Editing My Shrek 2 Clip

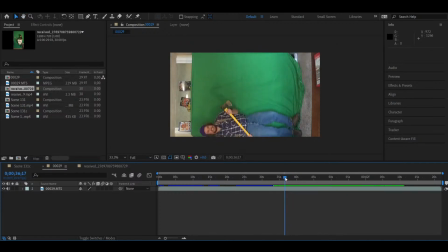[20:54]
So that was Matt running, just running across the screen. Oh, that one's not bad either. I'll crop it. Even the part where Matt's cut off there isn't that bad, just because that can be before he makes it past the door.
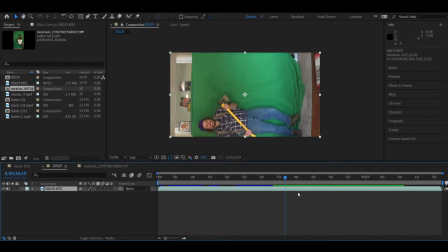[21:07]
We can position him in a place where he kind of runs into shot. So I'll take that.
Alright, do that one again, just...
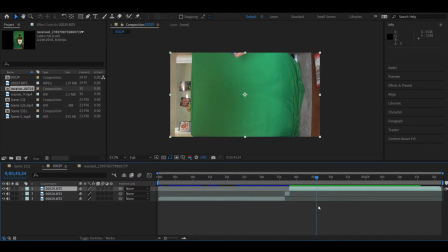Okay, yeah, he should definitely be, like, already moving when the clip starts. Alright.
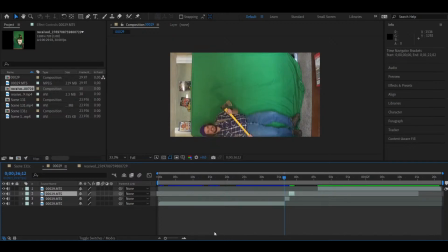[21:43]
Which of these two is better? Probably going to be about the same, but let's take a closer look.
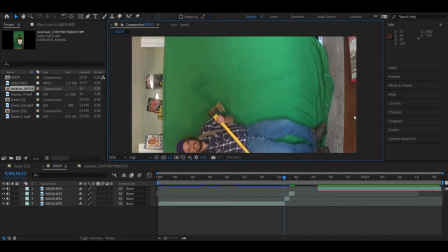[21:50]
Fuck. Alright. We're going to go through it frame by frame and analyze it. So foot is off the green screen there, so if that doesn't happen in the other one already wins, but that's not going to be hard to crop.
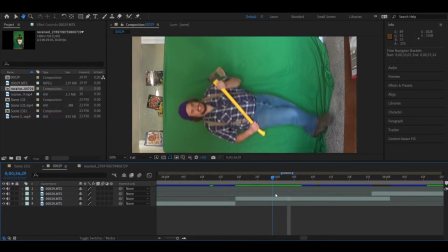[22:11]
I can see Matt's green screen wasn't like big enough to like me and Will just got massive green screens. Matt is an appropriate sized one for his type of videos where he doesn't really need like the entire body to be on it.
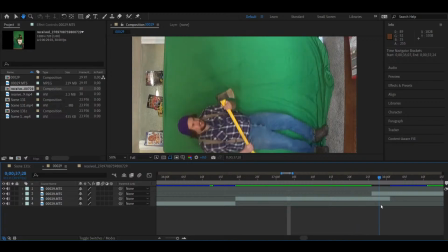[22:28]
You're normally seeing Matt's upper half in his videos. In my videos, you barely see me at all anymore. That used to be so far from the case, but I normally just use the Mackle head now to display me.
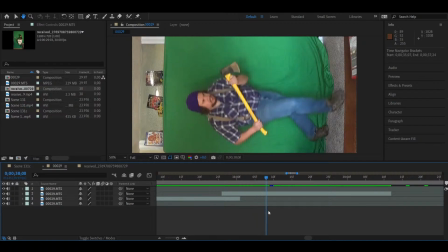[22:46]
It's a fine clip. That one's fine. Let me see if... Yeah, he's off the screen there too, so that's not really a determinant factor. I think like the... So this one he was gritting his teeth, and this one he looks more ready to kill, honestly. Like, it's more dead.
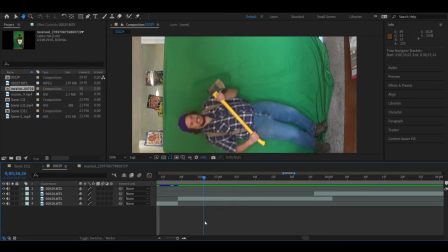[23:05]
It's almost like less of an expression this, but this one it almost looks like he's smiling, and this one he legitimately looks pissed off, so I do like that one more.
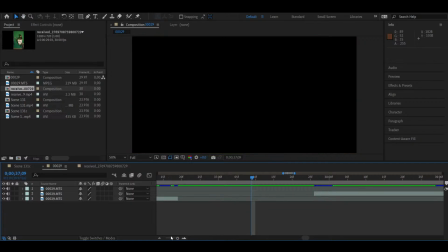[23:14]
We'll stick with take 2 of that. He looks ready to kill in the other clip. He's gonna fuck that ogre up. Although Shrek is a human in this portion of the movie.
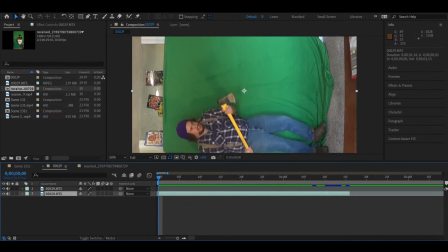[23:33]
He's going in. It's good stuff. Alright. Now for the rest of it. Let's watch. And then, here's just running in place.
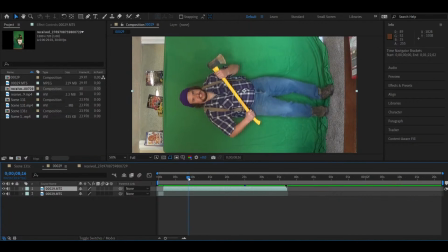[23:52]
Sorry for making you do such silly things. It's running in place on green screen always looks so silly. I'm hoping that the comedic effect will work here and it won't just be like super cringy, this whole thing.
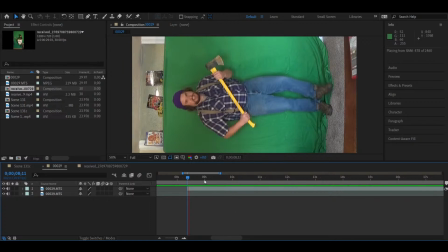[24:05]
But I have confidence in my clip. Since it's like so short, I think this will be okay. That's already more than what we need right there. It's like I said, 17 frames, but so like yeah, we'll play more here because he's getting more into it. When he first starts, he's just kind of getting used to it.
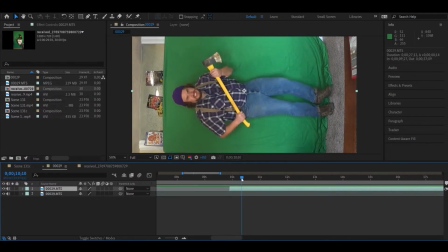[24:22]
Now he's kind of changing the expression, has more of a teeth grit, more ready to use that axe. So we got that.
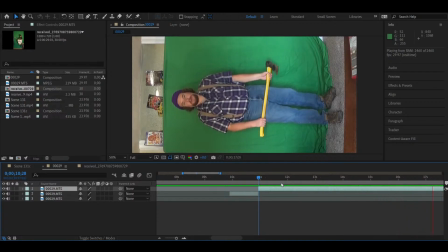[24:40]
I guess if you're going for humor, standing in place is the funnier one.
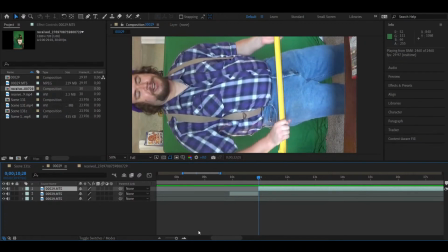[24:43]
But if you're trying to make it look good, it does not look good.
I hope you like all that. Subscribe to Matt Presents.
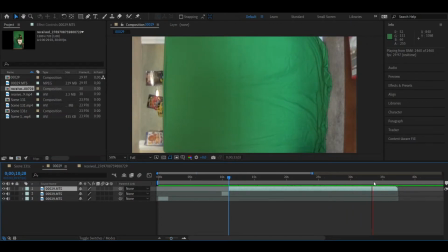Like, maybe he says something at the end. Let's see.